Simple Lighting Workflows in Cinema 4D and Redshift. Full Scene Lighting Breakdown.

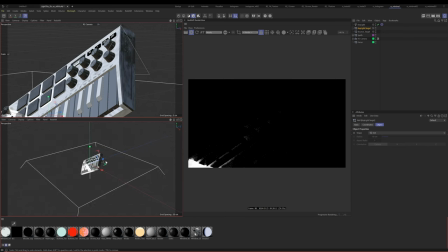249s
Let's go ahead and center this key light target. So I just hit zero. It's a shortcut I have on mine. So now it's just zeroed out at the coordinates. Okay, now if you remember, we want this light to be kind of up top
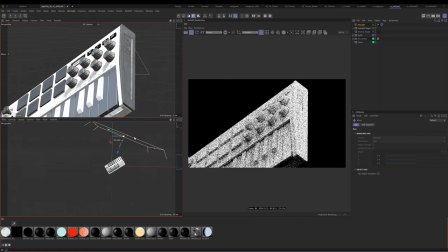266s
and we want it to be kind of at the same angle as this is happening, right?
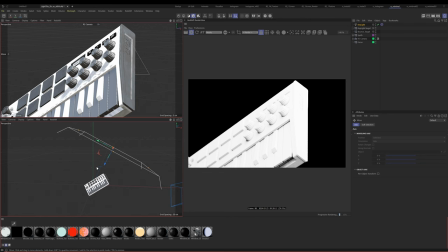272s
As the light is actually positioned. Now you can tell this is incredibly large light and it's also incredibly bright.
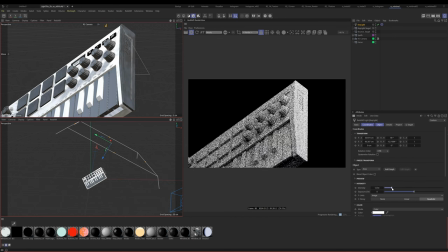279s
So let's fix that. First of all, let's go ahead and bring down the intensity quite a bit, maybe somewhere in here.
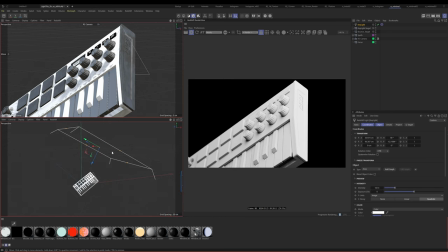287s
All right, and if you don't know, also the size of your light affects the intensity.
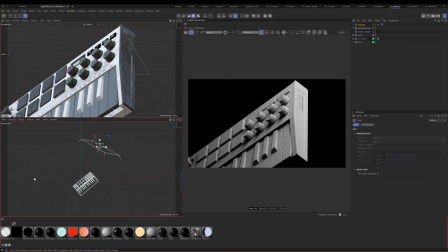291s
So let's go ahead and bring down the size of the light and let's have this be much, much smaller. So if we come over here, we go to our key light, you'll see as we scale it down, the size of it is actually going to go down. So let's just bring it down, down, down.
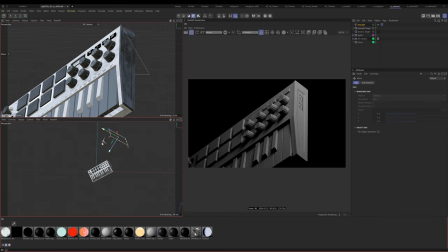307s
Because again, I want it to be something that is kind of concentrated. It should be like a little bit of a concentrated light. Let's do something like this maybe. And I kind of want it to be a little bit behind, so it's a little dramatic, right?
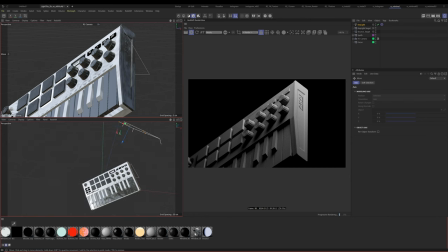323s
So what we're going for here is we're going for a little bit of fall off that's happening, right? We want our main light to be coming through here. Okay, next thing we can do is we can come over here to our attributes panel, and let's go ahead and let's just bring down the spread.
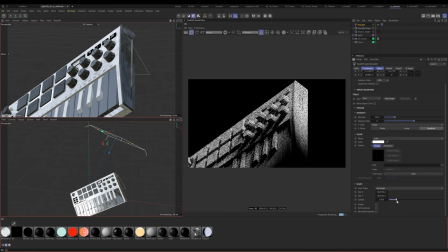342s
Now, if you're not familiar with spread, basically all it's gonna do is basically how tight kind of like your fall off is on the light. So like if I do this, it's gonna just be completely sharp. But if we go somewhere maybe in here or something, then it's gonna be kind of soft, but also pinpointed.
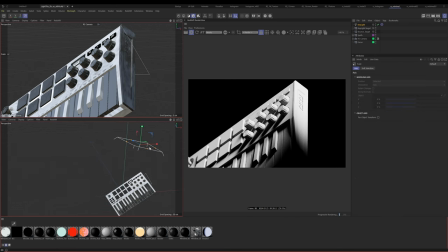360s
I still think this light is a little big. So let's go ahead and keep bringing it down, down, down.
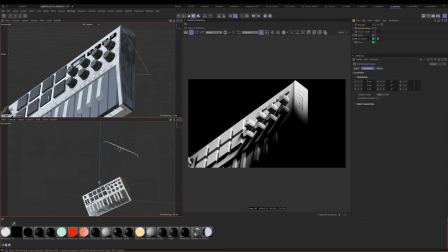366s
And then let's also move our target to be somewhere in here.
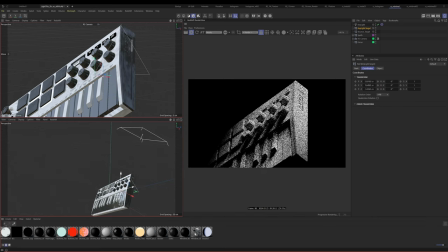372s
Because what I'm trying to do is basically I'm just trying to get it to hit this area right here. Okay, so we're just trying to get it to hit this area. All right.
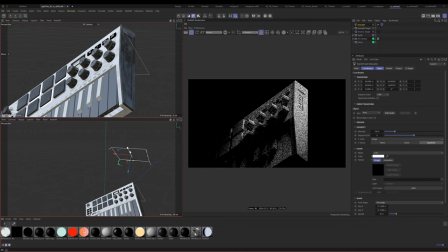388s
And again, I'm gonna try to get this as close as possible to the original within reason. All right, so you can see now what's happening is we're getting this kind of similar to what we had.
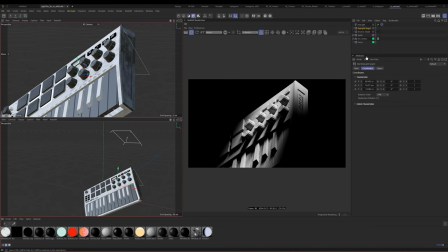400s
We have this nice dramatic light that's happening, and it's, yeah, it's creating some interest, right? It's creating some drama and some interest. So we're gonna say that this is good for now. Let's hit save. So we've got our key light, and our key light is kind of directing our eye.
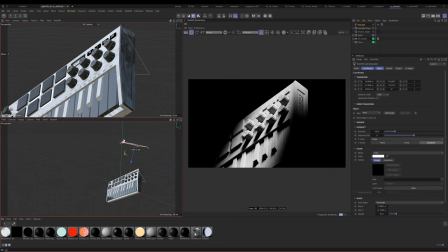417s
But now that I'm looking at this, I still don't like, I don't like how long these shadows were. If we go back to how it was, these shadows for me are personally too long. So let's just move it up just a little bit. And I'm also gonna bring up the spread, I think, just a little bit.
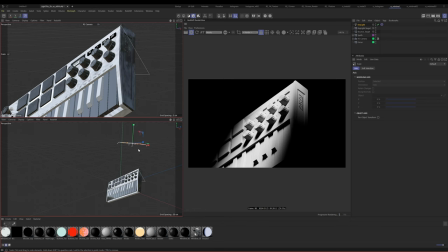434s
So it's like this. And then perhaps we should even still, no, let's not do that.
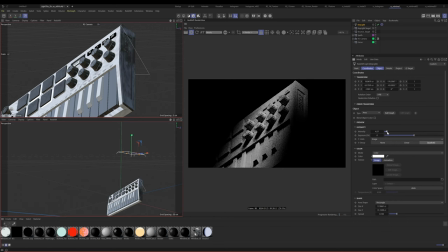441s
Let's just bring down the intensity. Let's go ahead and bring down the intensity just a bit. Something like that. We might go back and change it, but the point is that we want it to be just kind of kissing it. All right, we're gonna leave that there. We're gonna say that's our key light for now.
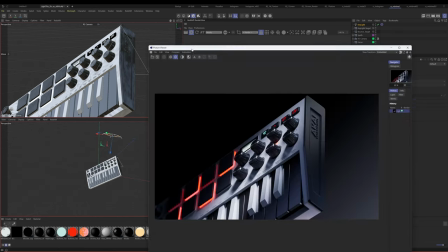458s
We can always go back and adjust. Okay, so looking at this, so this is essentially what we were trying to create.
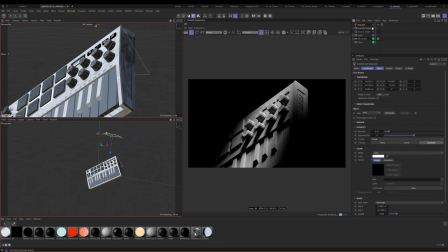464s
Next, let's go ahead and let's adjust the temperature of this light, because this temperature for me is a little warm and I actually wanted a cooler temperature. So let's go and set this to color and temperature. And I'll show you why in just a minute. And let's just, the more you move it to the right, basically the higher the temperature, the cooler.
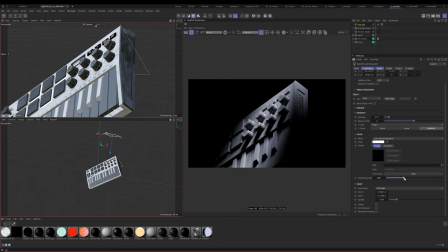484s
So let's put it like somewhere in here, maybe. I don't know, maybe a little, something like that maybe. So now it's much cooler. All right, so we got that. So now it's just cooler. Now, why did we do color?